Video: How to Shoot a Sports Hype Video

So I'll go in and I'll chop the song up to make sure that it fits the length that I want, usually less than 2 minutes. And then what I'll do is I'll export that as an MP3, I'll save it on my phone, and then as the day leading up to the shoot or in the car driving to the shoot,
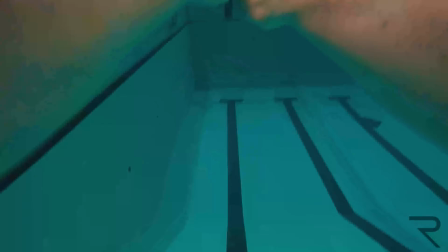4:18 I'll listen to the song on loop and just memorize the pacing and memorize the cadence that that song has.
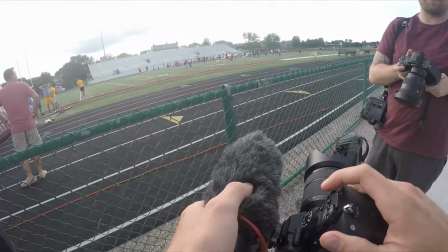4:23 So then when I show up to the shoot, I'm constantly humming it in my mind, I'm thinking about where these cuts are gonna be,
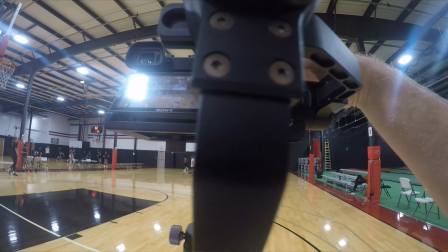4:29 and that plays into my camera movements and my camera play as I shoot the video. Another thing you want to keep an eye out for is voiceover, dialogue, or sound effects that you can capture organically on the shoot.
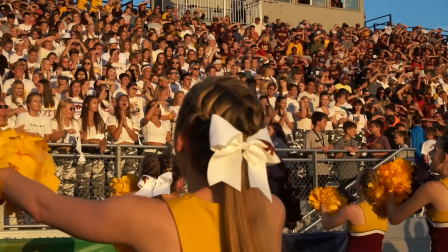4:40 Be thinking about those things if you're showing up to a game, maybe a coach has a pregame speech to rile the players up, or the crowd's going crazy, or you want to get some good audio.
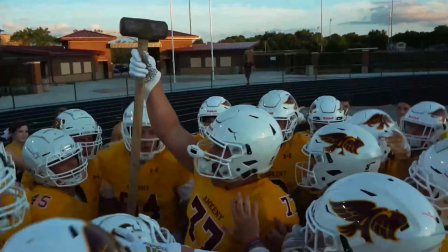4:48 Just be thinking of those things before you show up to shoot it, so you're really kind of in that right mindset. The more audio you can get on site, the better and more personal the video is going to feel, especially if you're using dialogue or sounds that you hear during the contest. Now for shoots, I have done a lot of practices, and I will be honest with you guys, just having footage from a practice that you just shoot from the sideline really is not a very good hype video.
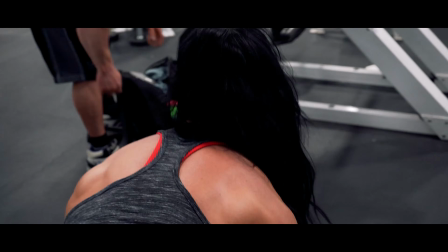5:11 The best stuff that you see out there is things that are intentionally shot, they're staged,
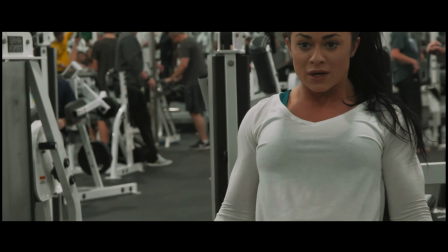5:15 they're really intentional in how they do with their framing and the pacing of the video, and it really makes for a more engaging video. So I would encourage even just a half an hour after practice, or an hour if you can get it, get as much as you possibly can that you can stage, that you can intermix and be more intentional with the shots.
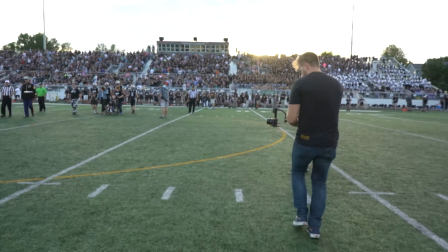5:31 When I first started out, a lot of people did not let me come in and have my own time to shoot, but as I got more experience and I shared my vision with the coaches and the people that I was being hired by, they gave me a lot more freedom to come in and have the time to make the videos super badass. Another tip that I have when shooting is have a ton of shot diversity.
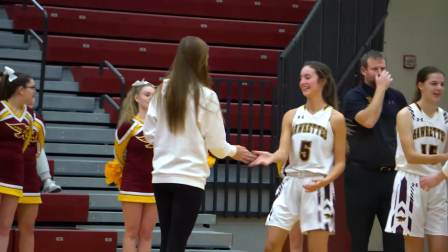5:48 If you're shooting just a practice or a game, don't sit in the same spot with a zoom lens and never move.
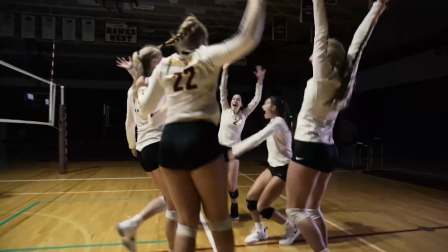5:54 Go to different angles. Go behind the players, in front of the players, under the players. Put a camera on the players.
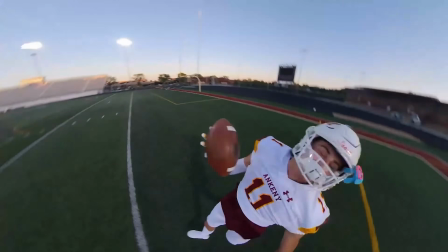5:59 Use a 360 camera if you have it. Use a drone. Use as many different angles that you can possibly have to cut away from to keep the video very, very interesting. The more jump cuts that we have from the same angle, the less engaging and the less interesting the video is for people that are watching it.
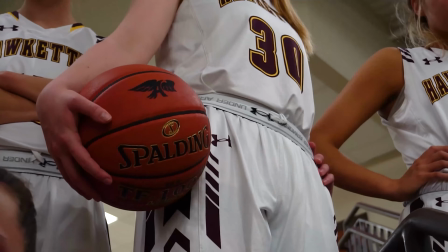6:13 Along with that shot diversity, make sure you're getting wide establishing shots, gimbal movements, medium shots, cowboy shots, top down if you can.
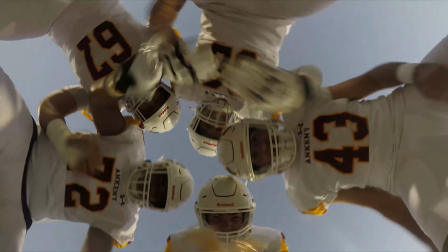6:22 I love to put a GoPro on the players, so putting a GoPro on their chest or make them hold a selfie stick, or even using a lasso effect on a 360 camera or following them as they're doing flips through the air.
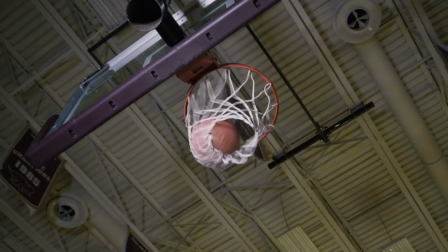6:33 Get as many different shots, different angles, and different perspectives that you possibly can to show all the different parts of the game that are included. Also make sure you're getting great audio bites like coaches yelling, pads popping, slam dunks, the crowd's going crazy, people cheering, trying to throw off free throws, whatever it is that you can to get that a really cool experience.
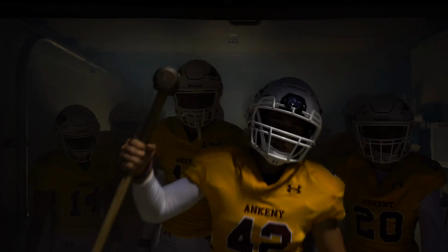6:52 Shoot in different frame rates as well so you can intermix it with slow motion, standard motion, and just kind of make it a full immersive experience. Some other tips that I do suggest for production is maybe even bringing lights, a smoke machine,
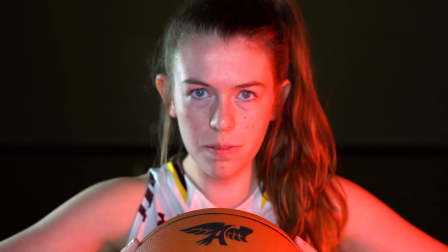7:05 strobes, any kind of special effects that you have in your sleeve or in your wheelhouse.
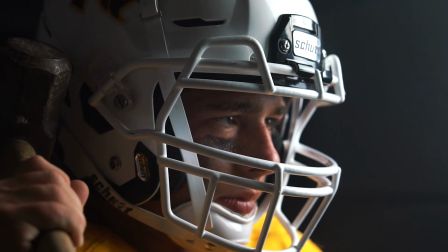7:09 I also recommend getting athlete portraits, so having a set time that you go and do some cool lighting,
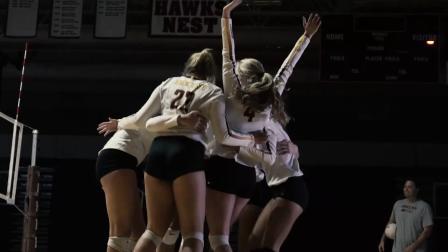7:14 some smoke, some up close and personal with the athletes so they can have their faces shown on the video.
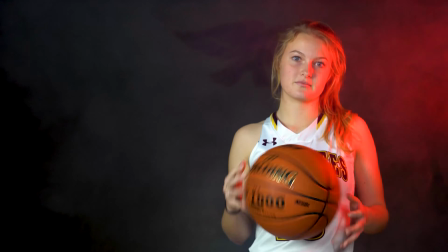7:19 That helps kind of personalize the video as well, highlight the seniors if you're shooting for a high school or college team, and make the video more personal for that team.
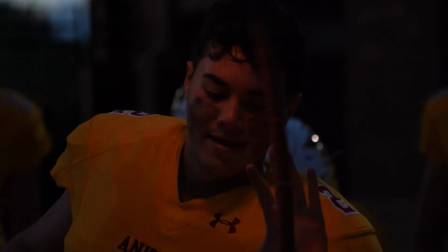7:27 It also allows players to show off their personalities and be more engaging with the crowd. So if you have an ideal world, you can have a set time that you're doing the shoot only.
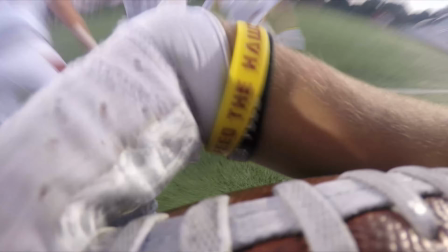7:36 The athletes are gonna show up and you're gonna stage all the shots that you need to make this video really cool.
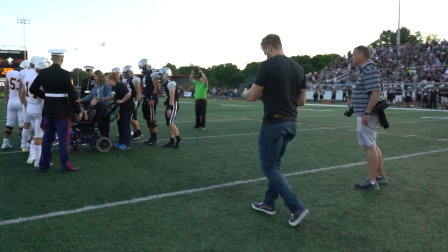7:41 If you can have that shoot on top of attending a live game, that is the perfect mix that I've found to make the video the most immersive experience that you can. Because you can have portraits with the players, you can intermix and do specialized shots on the field that you wouldn't maybe be able to do in a game setting,
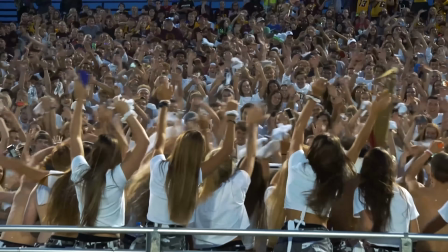7:55 and you can also showcase the crowd environment, what a real game is like, the crowd going nuts, the cheerleaders, people that are there supporting the team,
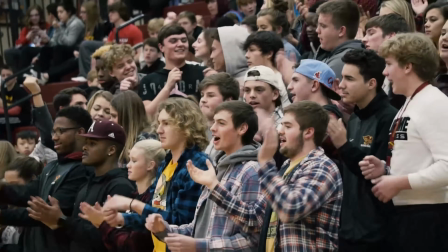8:04 and all those types of things can be sucked into one whole video by having all those things shot independently.